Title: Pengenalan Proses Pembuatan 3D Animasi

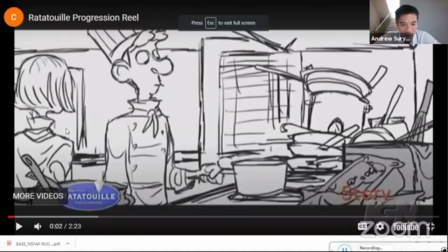Bagus filmnya ini, ditonton berulang-ulang kayak nggak bosan-bosan sih. Jadi ini menjelaskan proses dari animatik, storyboard animatik, sampai ke tahap finishing rendering. Yang seperti ini.
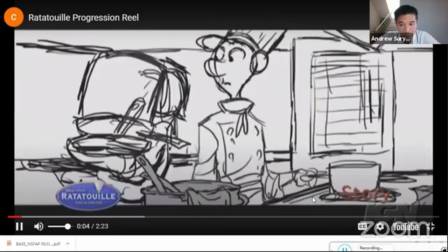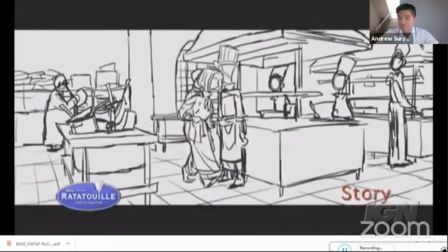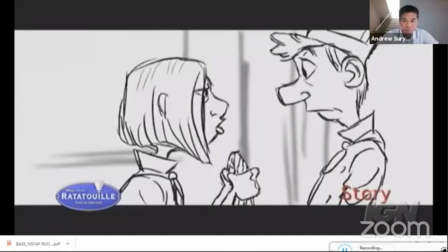Keep your station clear, or I will kill you. Okay.
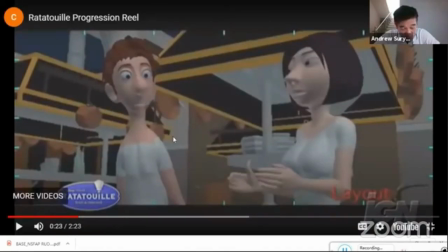Keep your hands and arms in close to the body.
Animasinya tuh masih animasinya nih masih animasi kasar, cuma buat menempatkan karakternya ke dalam backgroundnya aja. Itu ya. Sama ada gerakan-gerakan khas, apa gerakan-gerakan pose utama lah intinya, pose utama.
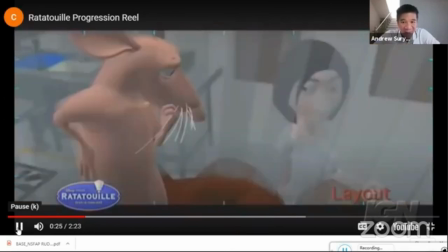You like to see? Always return to this position. Cooks move fast. Sharp utensils, hot metal, keep your arms in.
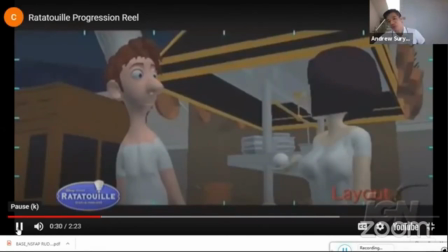You will minimize cuts and burns and keep your sleeves clean. Mark of a ship. Missy Abram, clean sleeps.
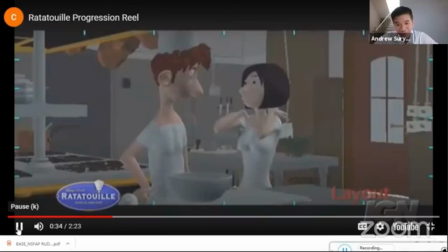I know the Gusto style code.
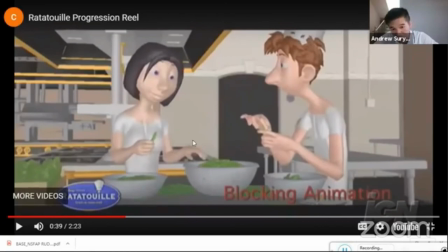Masuk ke blocking animation, pose-posenya itu masih kasar, masuk pose-pose utama aja, ya belum masuk ke, belum diperhalus lah animasinya.
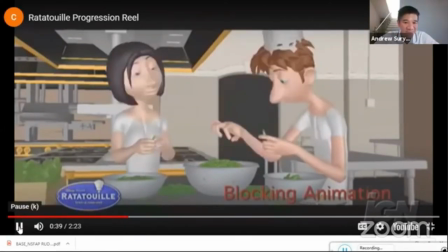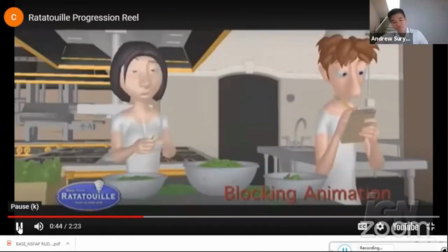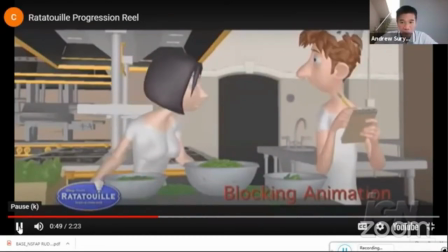It was his job to be unexpected. It is our job to follow the recipe.
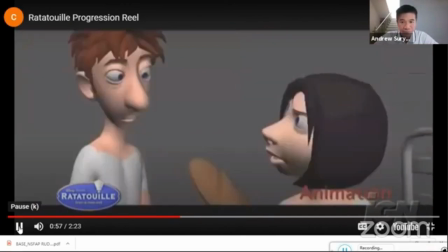How do you tell a good bread is without testing it? Not the smell, not the look, not the sound, the crust, the sound.
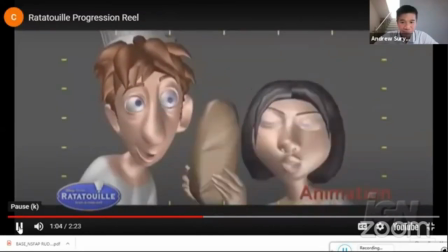Oh, symphony of Kano. Only great breads are this way. The only way to get the best produce is to have first pick of the day.
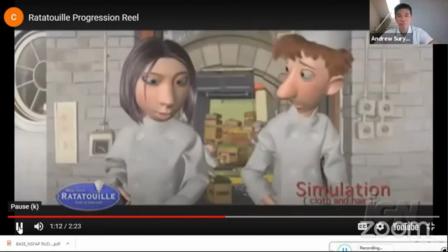And there are only two ways to get first pick. Clutch yourself.
Nah ini untuk masuk simulation ya.
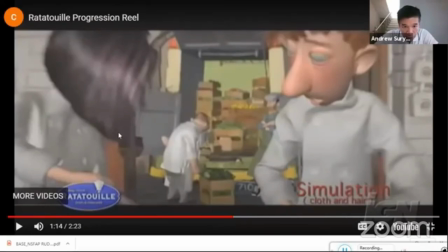Jadi kalau kita perhatiin rambutnya udah mulai ada sama kain-kain di bajunya tuh udah mulai bergerak. Tadinya kan nggak ada ya.
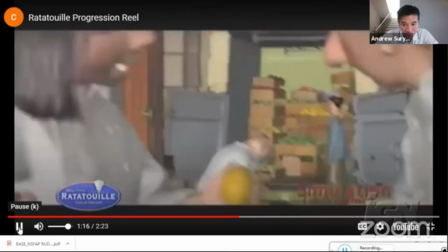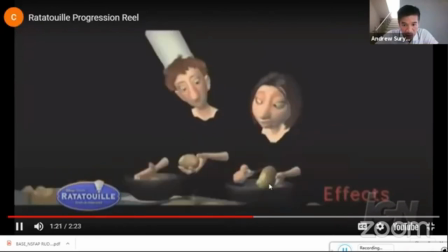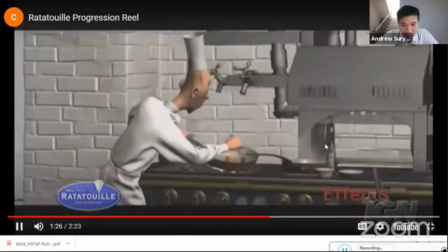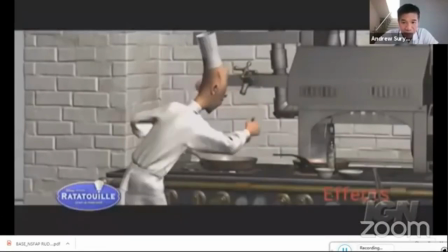He get fired for messing around with every master stone. The worst has done time.
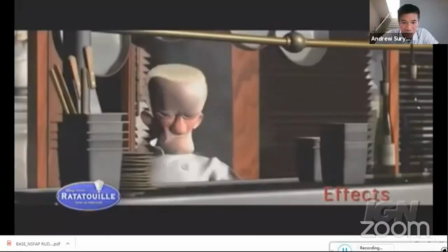What for? No one knows for sure. He changes the story every time you ask him.
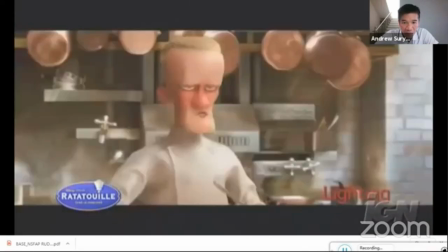I defrauded a major corporation. I robbed the second largest bank in France using only a ballpoint pen.
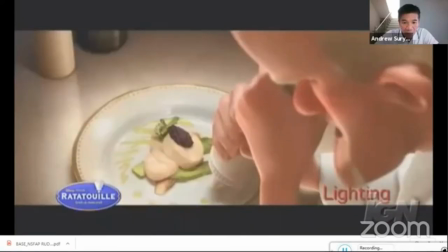I created a hole in the ozone of radio. I killed a man. It is dumb.
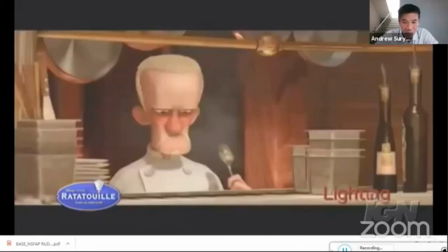Don't ever take us with what we do.
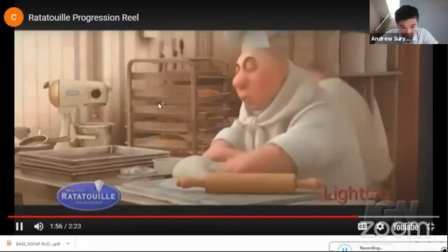Nah ini udah masuk ke tahap pencahayaan, udah mulai kelihatan bagus gitu ya, udah ada pencahayaan lampu, udah kelihatan.
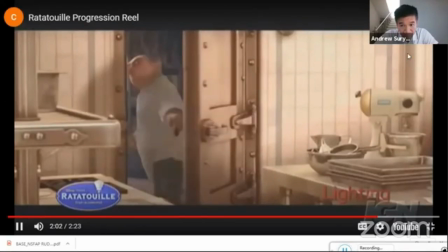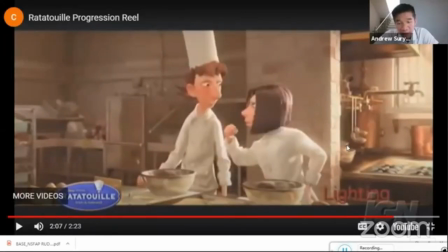Nah jadi kalau kita perhatiin ya, pencahayaan seperti ini kan pencahayaan seperti di pagi hari ya, hangat, bersahabat. Nah jadi pencahayaan itu kita bisa pakai buat menyampaikan message-nya film ini gimana atau ceritanya itu kayak gimana.
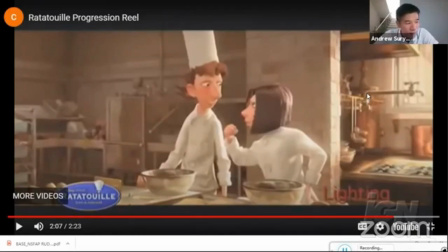Kalau misalnya lagi tegang atau lagi apa ya mencekam, itu nggak mungkin cahayanya tuh seperti ini. Pasti lebih gelap kalau kita perhatikan, gitu ya. Jadi ini untuk memberikan nuansa yang optimis dan ya optimis lah, optimis nuansanya gitu ya.
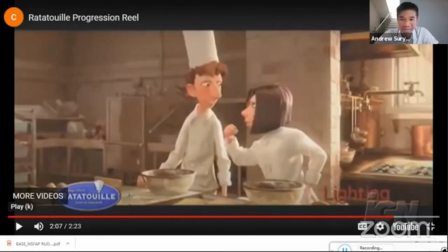Yang bersahabat dan optimis.
Brett, what a cool Sally.
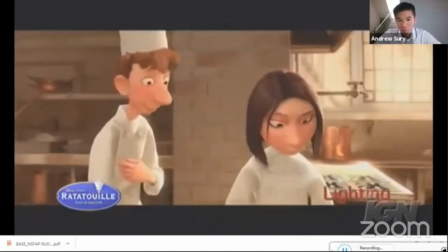You are one of us, Sally. Thank you, by the way, for all the advice about cooking.
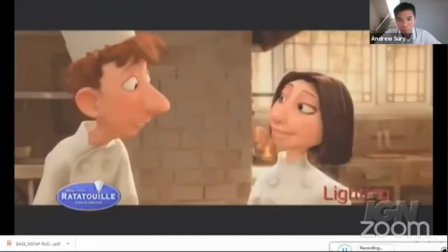Thank you too. For what? For baking it. Okay.
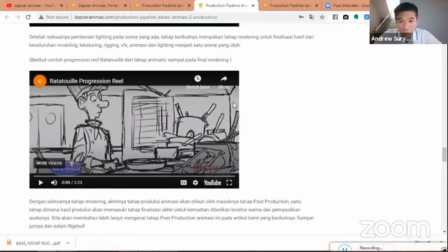Ini saya lihat kolom chatting kayaknya udah mulai banyak pertanyaan ya. Coba saya lihat ya. Oh, bukan pertanyaannya. Oke, mungkin ini pertanyaan masih dikit, saya jawab. Ada pertanyaan tadi pada saat storyboard, Mas Andrew.